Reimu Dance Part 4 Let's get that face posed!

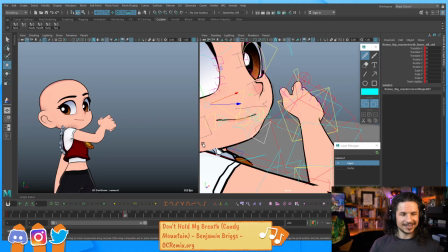Let's see. Yeah, she does kind of look like the Angrig a little bit without the hair.
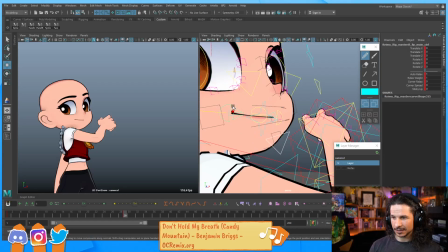Just need that tattoo. So let's take this, let's push the mouth corner a little bit.
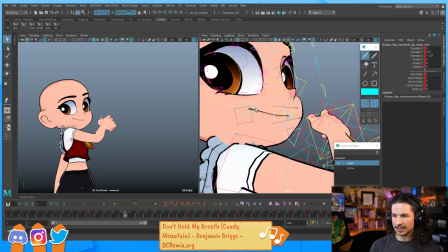Really exaggerate that.
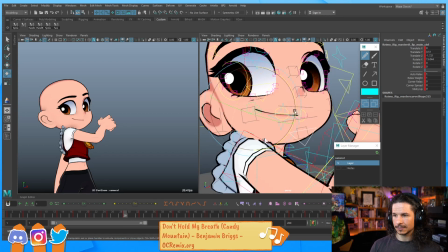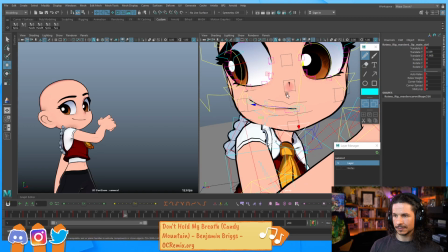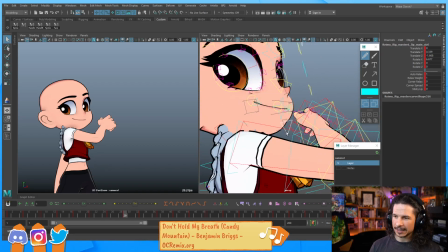Okay, now I have to ask myself,
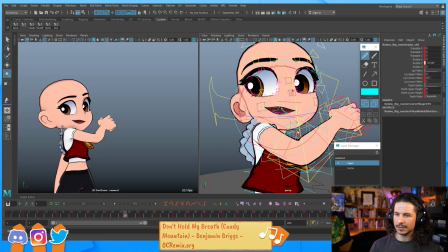do I want to keep the mouth a little bit open here? Or do I want to close it? So she starts open right there, and then she closes it here.
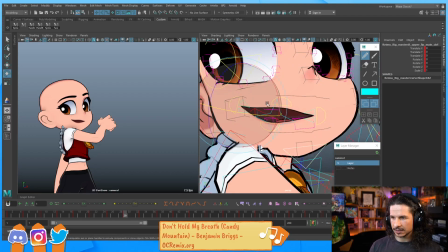I think maybe we'll see. We'll see how it feels. I'm not really working on any reference here. I'm just kind of going on appeal and just, what do we feel like doing?
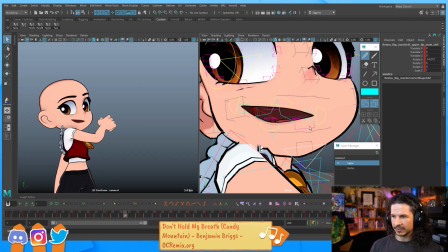Okay, the mouth is getting a little distorted. We're getting a little bit of a issue right there.
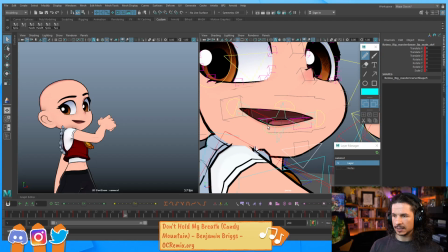So I'm going to just pull this back a little bit. And then let's just round out that mouth. So top shape I want really nice and kind of flat, and then the bottom is going to be a little rounder. And let's see if we can kind of push that a little bit.
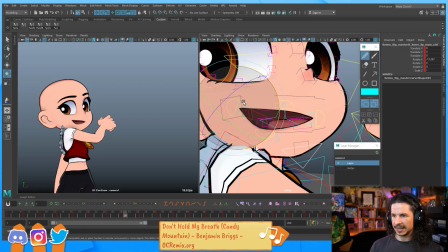So just get that asymmetry in the line of the mouth.
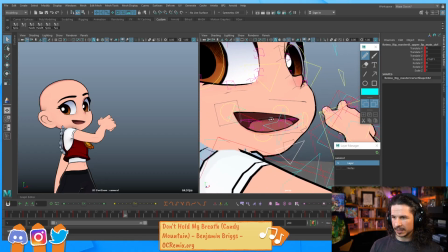So something like that. Now it kind of looks a little weird, mostly because the tongue is in the wrong spot.
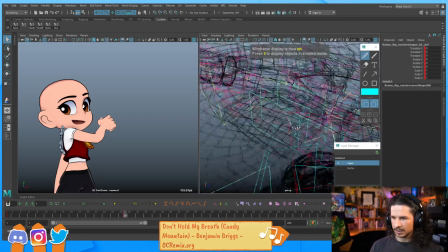So is there a global tongue control? This one? Okay, good.
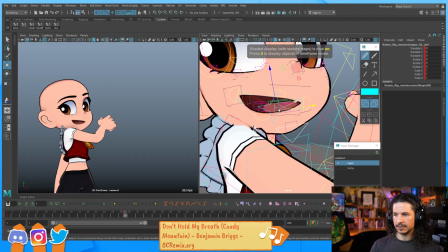So I'm going to just take the tongue, kind of move it into place here.
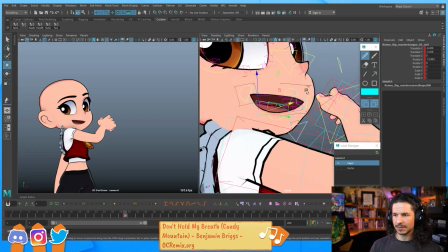With 2D shots like this, it's a lot of just shaping it to be what it needs to be.
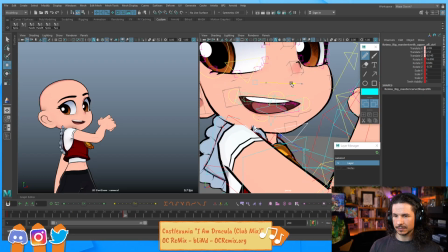And then let's get those teeth in there. So something like that.
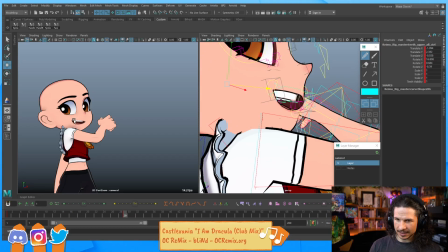I kind of want that little gap in the tooth there to be visible.
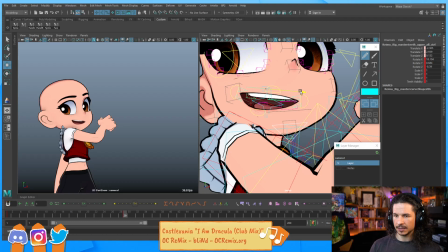So something like that. Okay. Getting there.
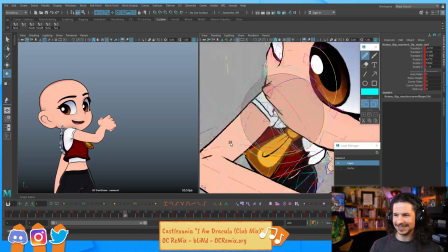From the front, it's all messed up, or all these sides. Let's see.
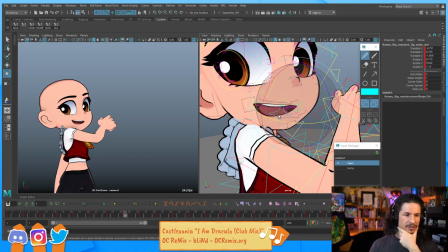Do you usually animate the master control of the brows? Not usually.
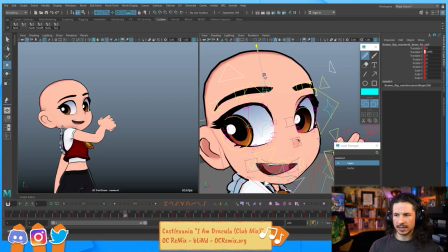Most of the time I try to animate the individual ones, unless I'm doing something where I know there's going to be a lot of very big brows up and down. But even then, I just find it tends to be nicer to animate all of these because I'm going to animate them anyway.
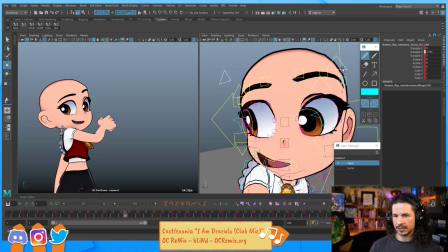So why add an extra control that I have to deal with? So let's round this out here.
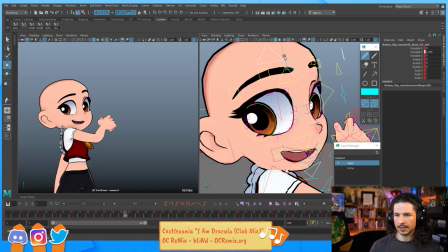Okay. So we're going to keep the brows this way so we keep that contrapposto in the face.
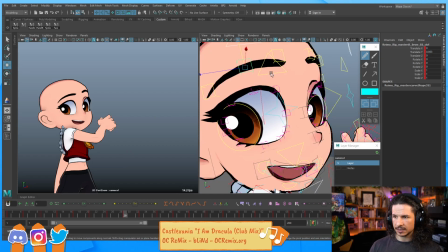And then let's push the eye shapes a little bit. So this eye is going to be just a little lower. That way we get that nice contrast in both eyes.
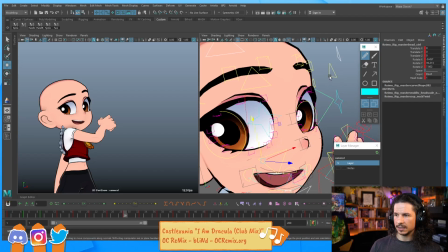This one's just going to be a little bit more open.
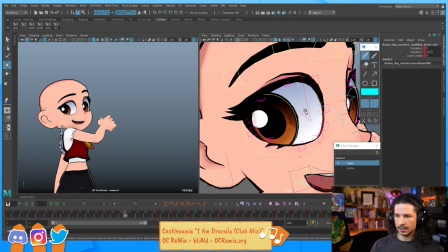So we get that nice contrapposto in the face. The mouth is not quite in the position I want.
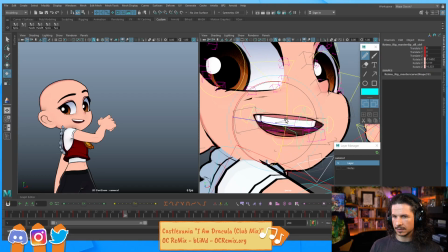Okay. I kind of want to raise it higher. It feels a little too low. But then I'm getting that little pinching right there. Okay.